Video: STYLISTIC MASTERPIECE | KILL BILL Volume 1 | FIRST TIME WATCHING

small town family sheriff's department I
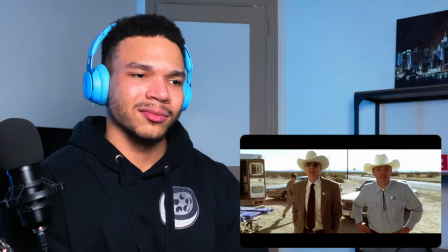8:27 wonder who the groom was where's Willem Dafoe when you need him
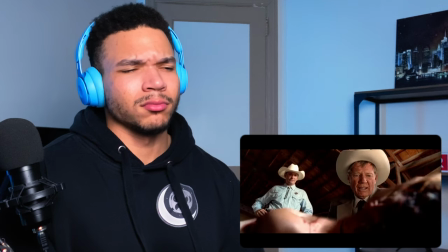8:41 who's the bride don't know the name on the marriage certificate is Arlene Machiavelli that's a fake yeah machiavelli yeah machiavellianism it's like a manipulation characteristic um it's sort of like a lack of empathy uh you know motivation by self-interest i think like sort of what she was saying that she is you know no mercy when she was in the kitchen so it's kind of
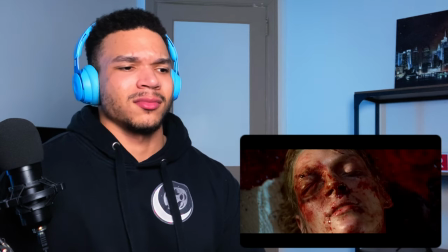9:11 cool blood spattered angel dang man it's kind of weird to be saying about a dead body.
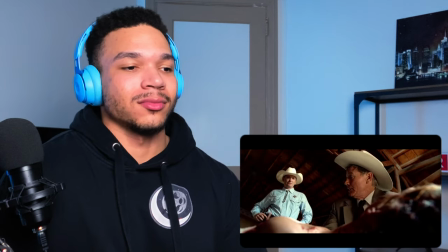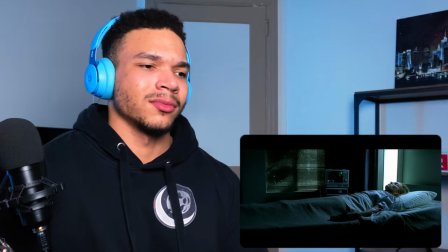Oh yeah, I've heard this before too. This is the beginning to a popular song. I'm sure they sampled it from here.
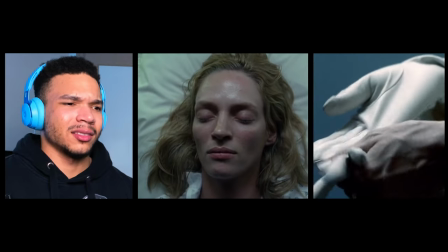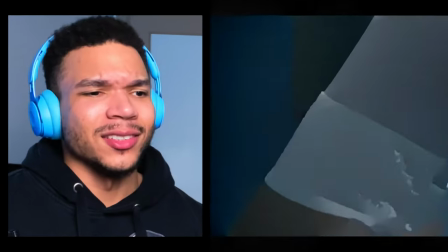9:46 Oh, we got a ring. I don't know if those are standard issue stockings.
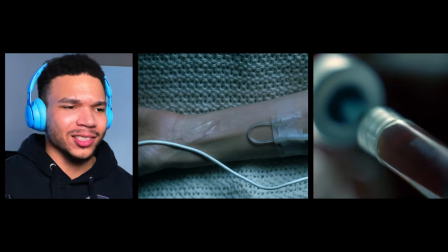9:53 Finished the job, I guess.
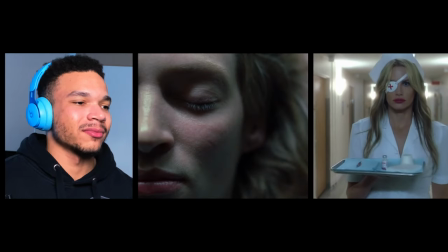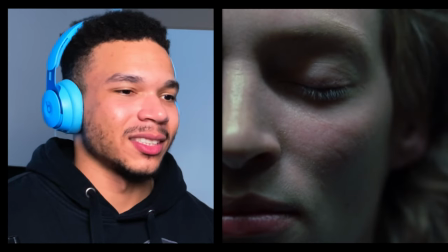10:00 And I'm loving this sort of dual shot it's very cool it is sort of adding to that sort of comic book aspect okay was that one of the names on the list or the next one interesting
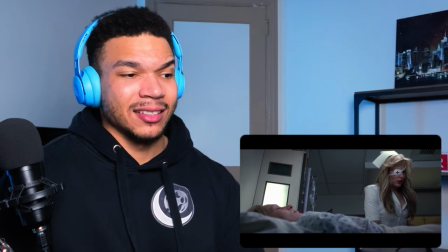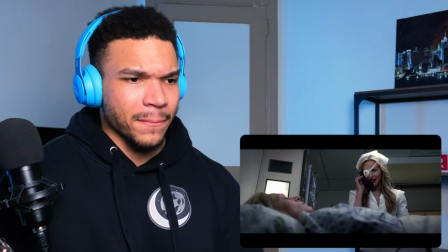10:27 and there's a um an oni face on there hell you're going just like a sort of like a
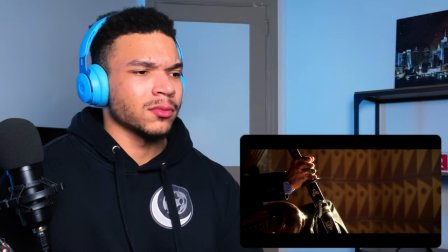10:33 demon in japanese culture you all beat the hell out of that woman but you didn't kill her unbeaten yeah where did that bullet go though it didn't look like her Her face was messed up at all.
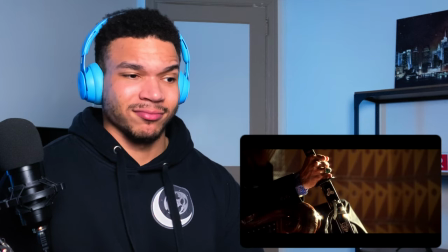Little bit of an honor game here. Yeah, I'm sure she can hear still. Okay, so she's just coming out of the coma, huh? Wow, but she still has all those, you know, skills. Ugh. I hate mosquitoes. it's a crazy shot though I mean
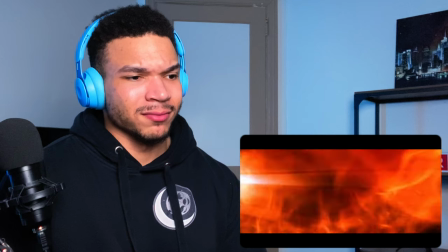speaking of excellent shots okay
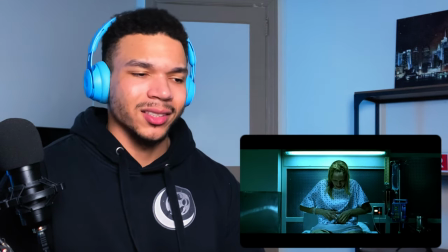11:38 so the side of the head yeah I lost the baby and
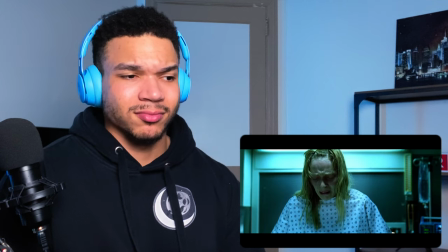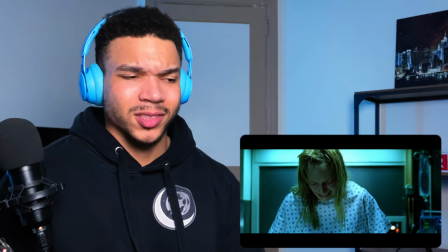11:53 you can really feel the loss here you can really feel it the way that the shot is like lingering